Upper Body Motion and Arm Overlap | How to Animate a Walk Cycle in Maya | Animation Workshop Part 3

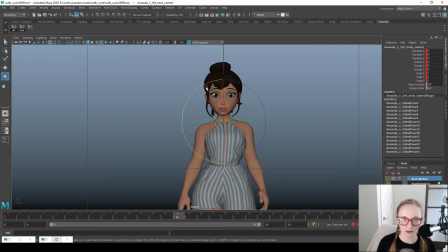make her head kind of stay on this grid line here. Yeah, see, that's really all it took. I probably should have done that sooner because it's probably irritating the crap out of you guys. But yeah, so now her head looks pretty normal.
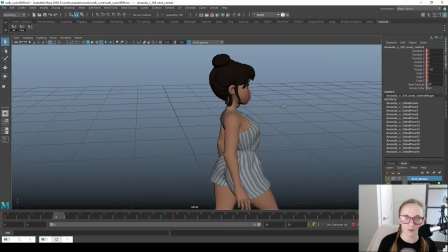She looks a little stiff, and we're going to fix that right now. But at least she's not doing the weird side-to-side thing.
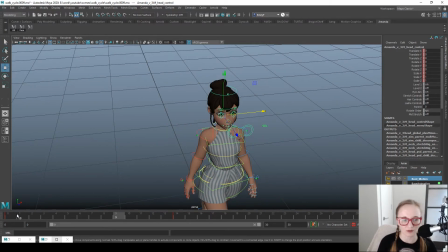So we are going to probably exaggerate this a little more than how a real person would walk,
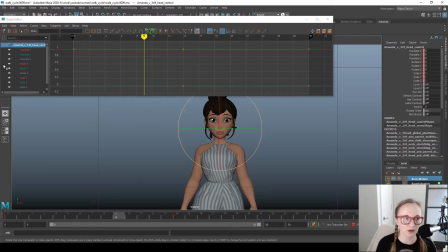but for starters, we're going to give her a little bit of up and down motion in her head. So as she's coming down here, that's when we want her chin to be at its highest point.
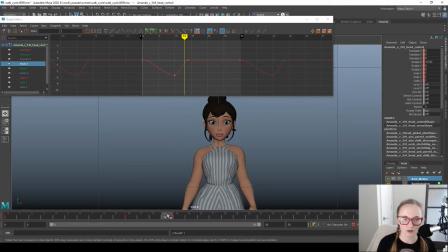And then when her body is on its way up, that's when it will be at its lowest point. And then that's going to happen twice in this cycle. And it doesn't have to be perfect.
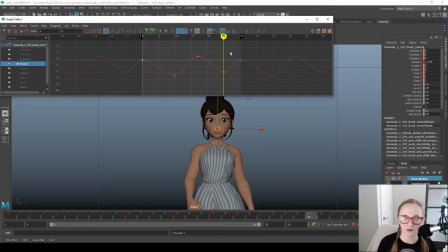In fact, sometimes if you offset it a little bit, it'll make it feel a little more organic. Okay, that is way too much. So we'll fix that. I don't even need a play blast to tell you that. That's probably a little better.
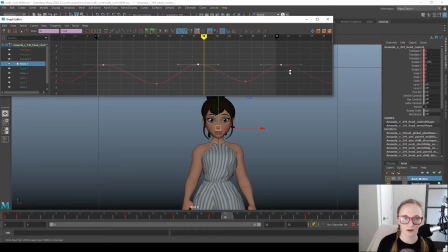Still maybe slightly too much. And the other thing I want to do is just have like a tiny little bit of side to side. So we'll give her some Y rotation.
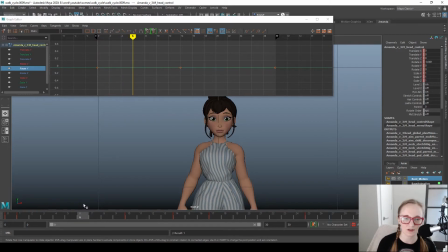I don't know that I'm going to do much Z, maybe just a smidge, just to give it that extra little organic feel. But so in this case, as her, you can see she's kind of moving to her left.
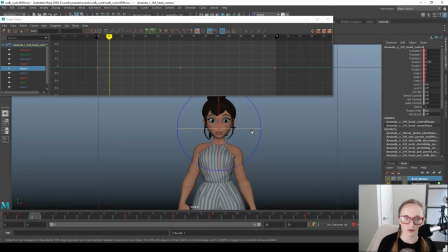And that's when we want the head to drag to the right. And then same when she's moving to the right, we want her head to drag to the left.
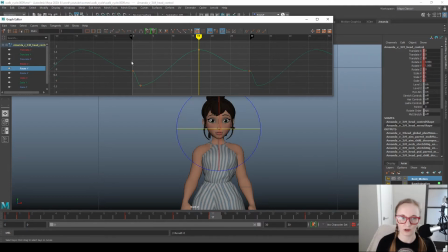And we should just have one cycle there. We'll fix these keys. I guess I could have keyed it and moved my graph, but well, say lovey.
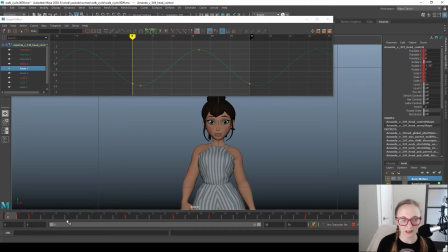All right, I'm going to play blast this because I think it's still going to be a little too much, at least on the up and down, but since it's a little chuggy, it's kind of hard for me to tell.
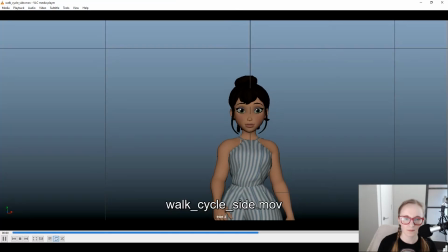It's actually not bad. Okay,
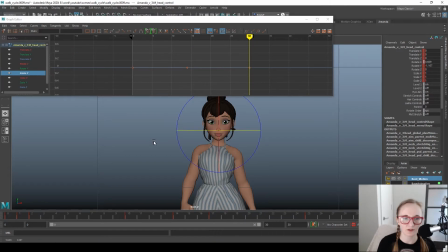I might leave that. So then just one little bit on her rotate Z, or Z as my friendly Canadians would say. We'll do a little bit there. Was probably too much. Whoop.
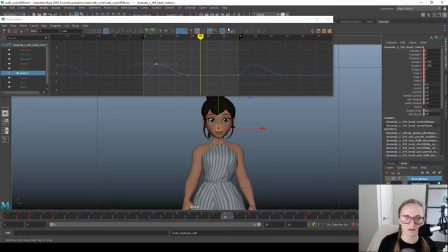And a little bit there. Kind of the same timing as the Y rotation, but all right.
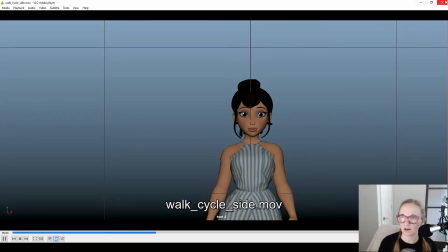There we go. Yeah, not too bad. Let's take one quick look at it from the side as well.
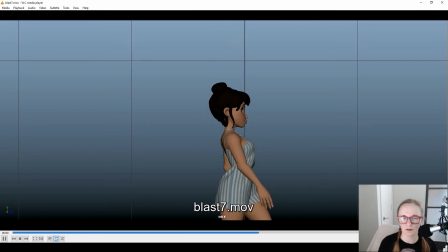Yeah, I feel like that's an appropriate amount of head bob. It still might be a little more than a real person would do, but that's okay.
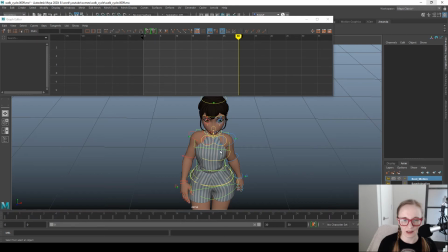So one last thing I wanted to add, I think, to her torso animation is,
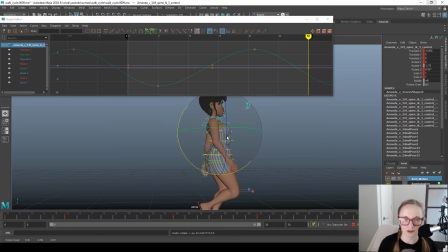I think, gosh, I don't really like where that's rotating from.
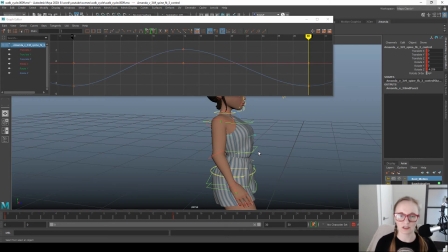I want to add a little, you know, forward rotation in her spine to kind of loosen her up. I just need to find the right control that I want to do that on. Well, I'm going to give it a try and see how it looks real quick.